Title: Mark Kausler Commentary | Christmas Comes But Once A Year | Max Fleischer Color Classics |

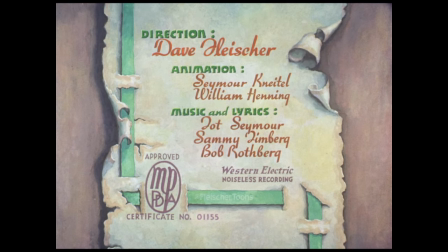641s
sammy timber probably composed a lot of the original songs
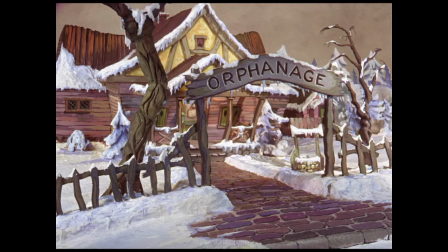648s
one
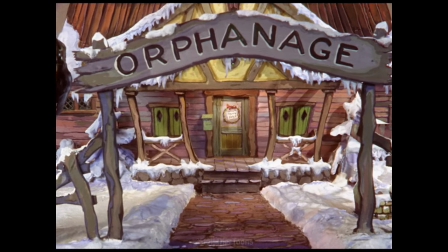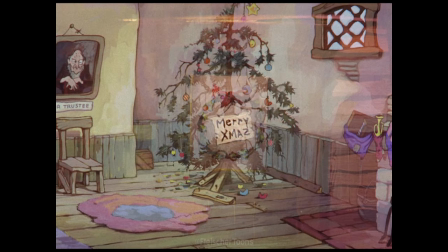656s
of their famous 3d setbacks
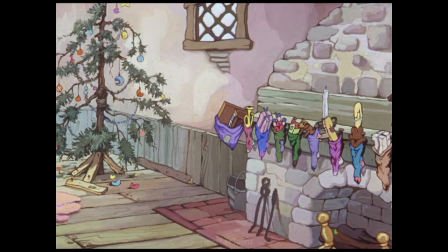660s
that's gorgeous well look at that beautiful violet there on the sock look at those colors
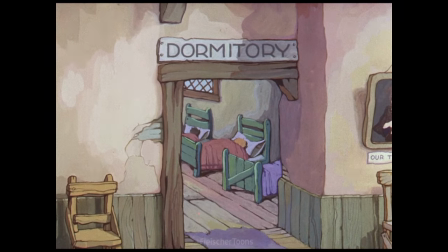668s
they have a pastel look to them too I don't think I love our trustee or something
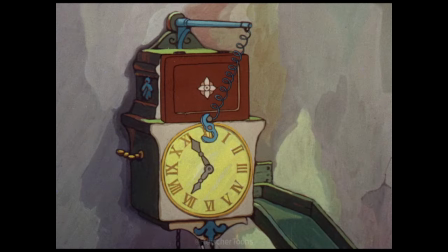676s
crabby looking old person there's a little wag at the wall clock
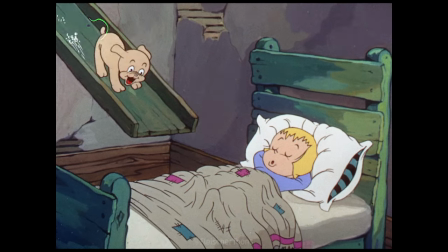684s
look at that yellow on there oh gosh
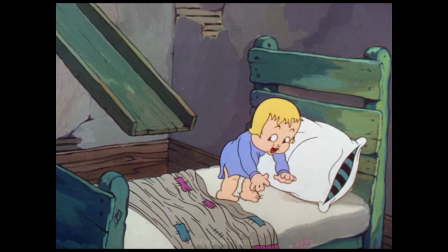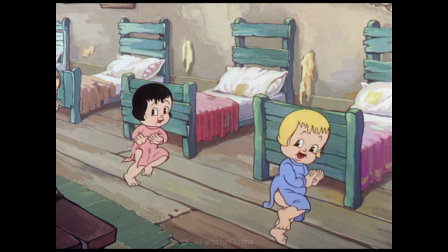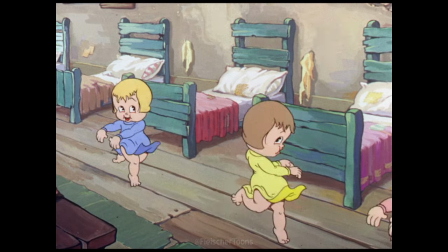699s
there's a good use of cycle animation where they just color the kids different colors you know Very nice.
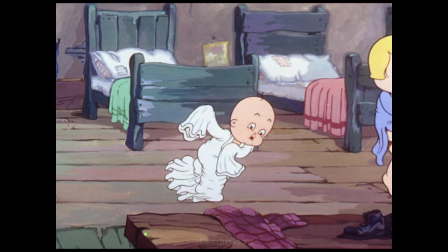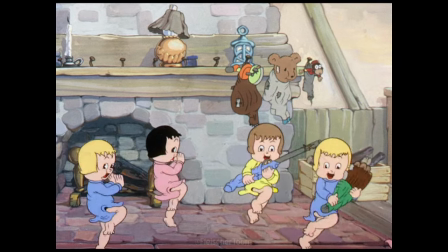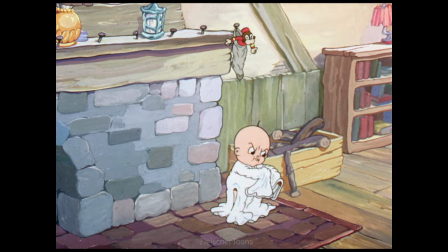Beautiful.
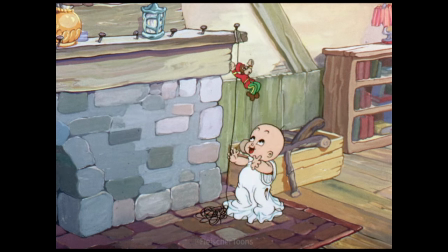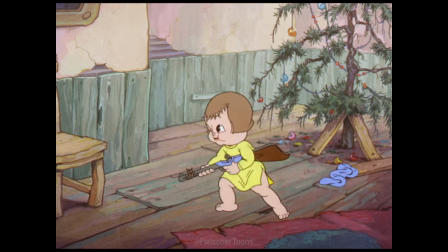733s
It's interesting how the wood fence behind them has a greenish tone to it.
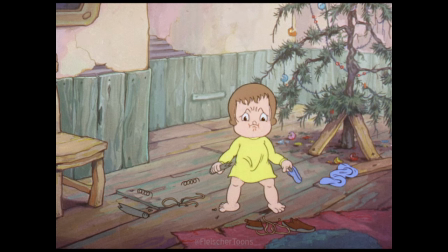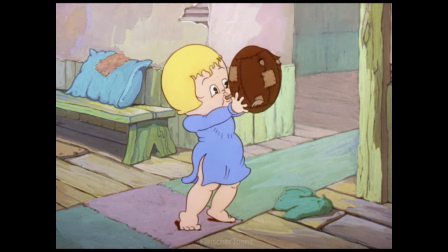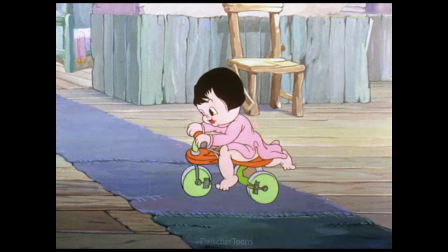751s
I wish I could recognize the Fleischer animator's style. I don't know if this is Bill Haney or C. W. Nitello's work.
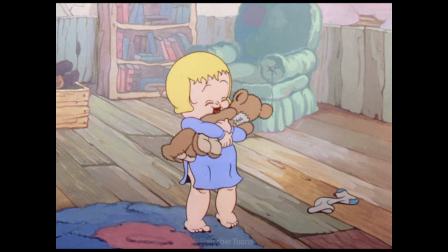763s
But this sequence is really necessary to set up what Grampy does because all the toys have to show defects.
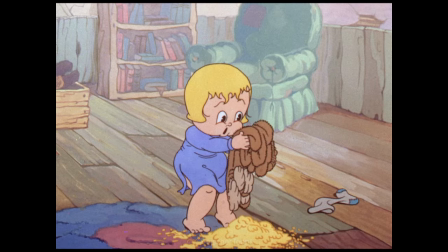771s
So Grampy can be the big hero and the inventor when he comes in in a little while.
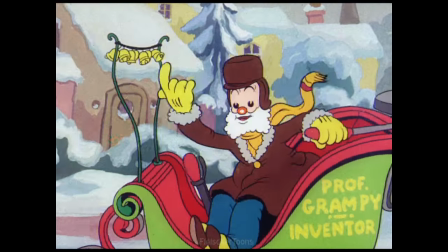780s
I'm not sure if this is Margie Hines or who's doing some of his head plays.
Christmas comes, but once a year, now it's here, now it's here, bringing lots of joy and cheer.
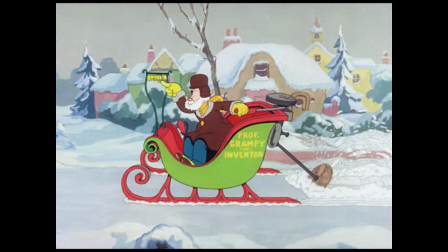789s Ta-ra-la-la-la-la.
Now this is a guy named Everett Clark who's doing the voice of Grampy and singing for him.
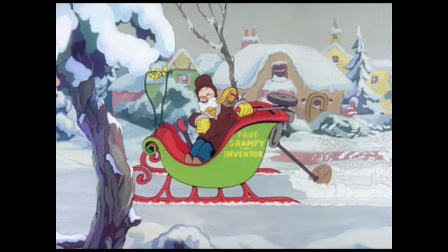797s There is a Santa Claus. Christmas comes, but once a year, now it's here, now it's here.
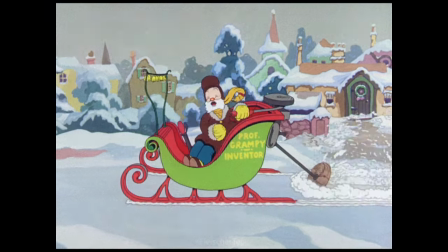803s
I really caught that old-timer voice.
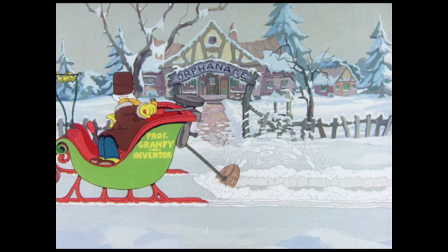807s
Now, on this print I'm seeing, I can't see Professor Grampy and Vendor too well on the side of his sweater,
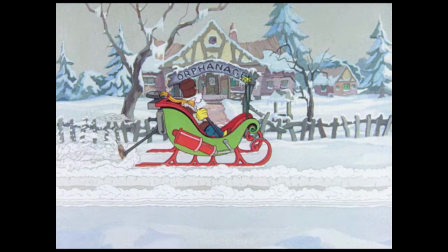814s
so hopefully that'll be corrected.
What's the matter here, I wonder?
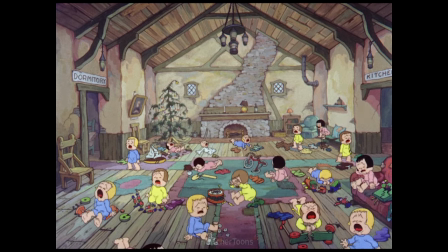820s
Boy, that's great. Oh, that's a beautiful looking scene. Bright yellow glove.
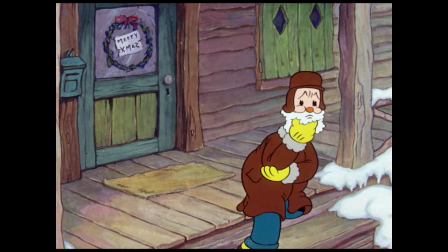830s Looks like a pretty gloomy Christmas for those poor kids. What can I do? Let me think.
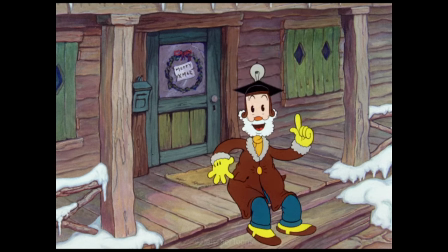840s
He used this scene many times in the grand piece, where he gets an idea, and
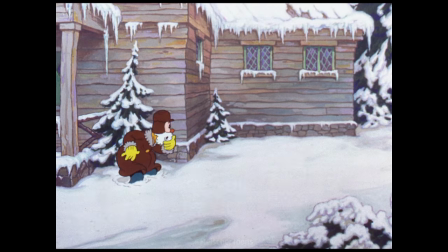850s
then the multiple leg thing.
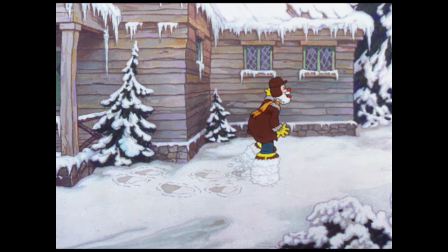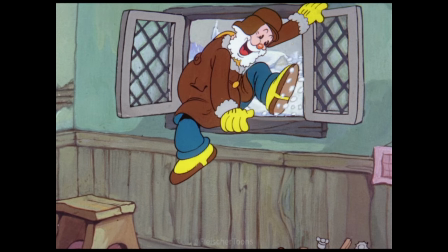857s
That's a wonderful day. He's done a couple of pictures with the snow. God, look how bright the yellows are on his spats.
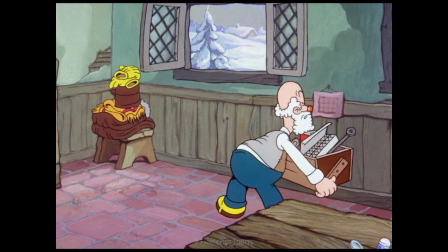866s
They just sing out, look
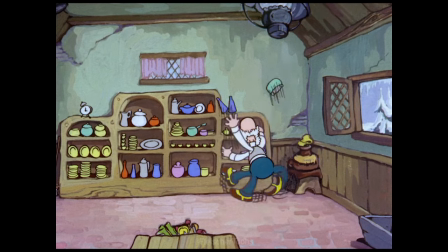872s
at all the purples, the reds, greens, wonderful to be able to see all this kind.